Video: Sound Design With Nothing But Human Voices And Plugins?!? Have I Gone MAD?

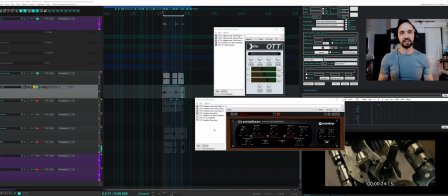[37:11]
So really, I could take OTT. Oh, I didn't copy it.
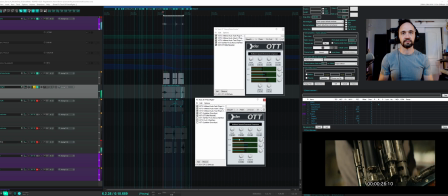Now gate it. Now it's really squashed.
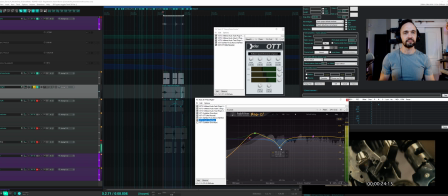[37:28]
Pro Q3 just to add some more bass. Take out, there was some quality here I didn't like. I think a resonance that felt ill-fitting. Yeah, it didn't feel as hollow as a piston, so I hollowed out the mids.
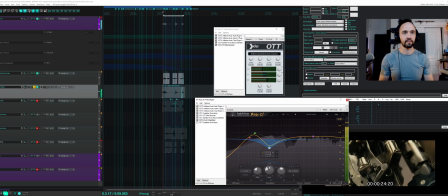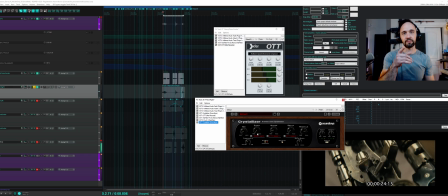[37:57]
So that gives it a little more piston feel. Then pitch with a little bit to add some sub lows. And notice it's the similar trick as the highs, but with lows. Just a little blend, barely delayed with a high recycle,
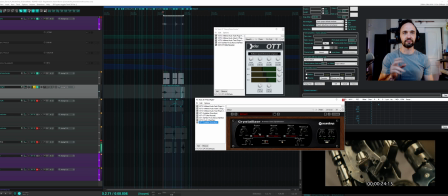[38:14]
which adds that resonant because it's at such a short delay. That's going to add a self-resonating quality.
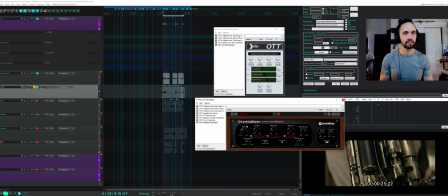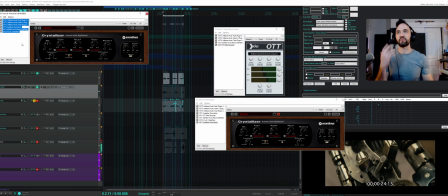[38:36]
And then more pistons, probably doing the same thing. Yeah, look at that. Copied, pasted, tweaked with different levels of each thing.
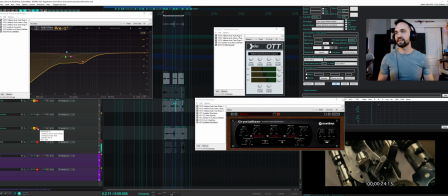[38:45]
No surprise there. I believe this is going to be, yep, it's about similar.
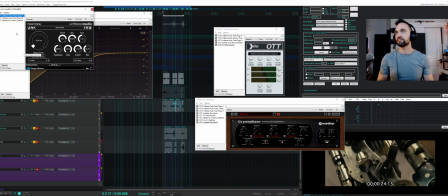[38:51]
And this small piston, same stuff. So it's all the same plugins.
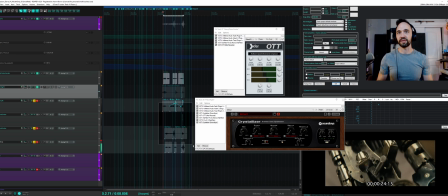[38:56]
I'll play them, I'll play this set before and after.
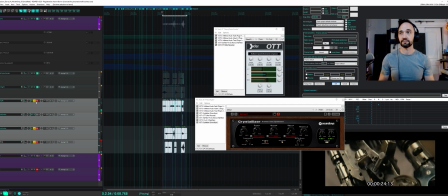Okay, now let's hear those with the plugins.
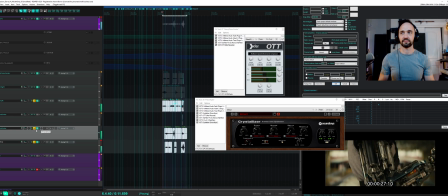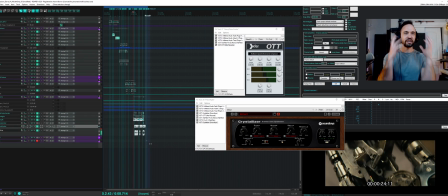[39:17]
Cool. And the final ka-chunk. We made it. We're here.
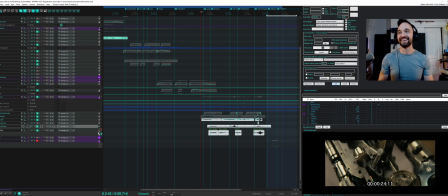[39:23]
People love this meaty ka-chunk, and honestly, it's better than some ka-chunks I have recorded.
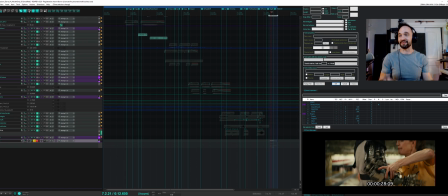[39:30]
So don't neglect human ka-chunks when you're making something chunky. All right, let's dig in.
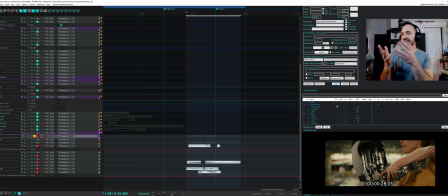[39:43]
That's just my voice. That's not even through plugins, except the master bus, which isn't too much. If we make that at pitch, the pitch and the edits make this.
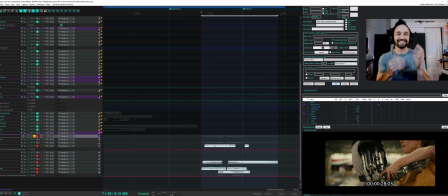[40:01]
What else do you notice about it? That's right, bad edits. Harsh edits with no fades add that clack. They really do here. It's okay to have edits like this with stutters in them.
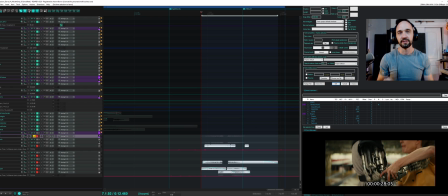[40:14]
Not every sound needs to be perfectly fluid and beautiful. I mean, listen, that's awesome. What a snap. That's how you get that snap. I guarantee if I take this and I draw this back and I just blend these things instead,
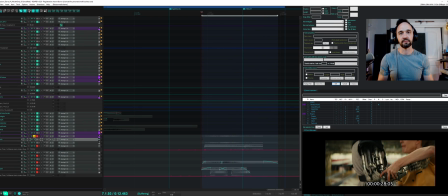[40:32]
and I just blend this out, this is going to not have the, yeah, it's cool, but it doesn't have that like, that thing you couldn't even produce vocally. That's snappy as hell.
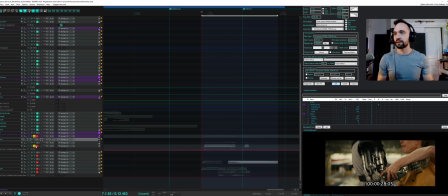[40:49]
That's how you get snap. Okay. I had some stuff on the bus.
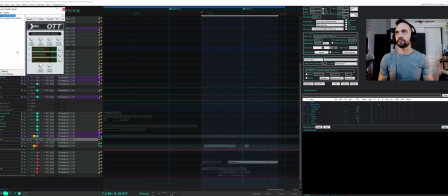[40:56]
Oh yeah, subsynth and OTT. No surprises.
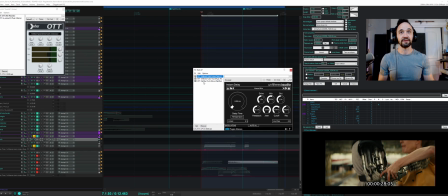[41:03]
No alarms, no surprises. This adds that self-resonating quality. It's just that delay trick. You know, you get a short delay with a resonant feedback. It's going to oscillate at that frequency as it resonates.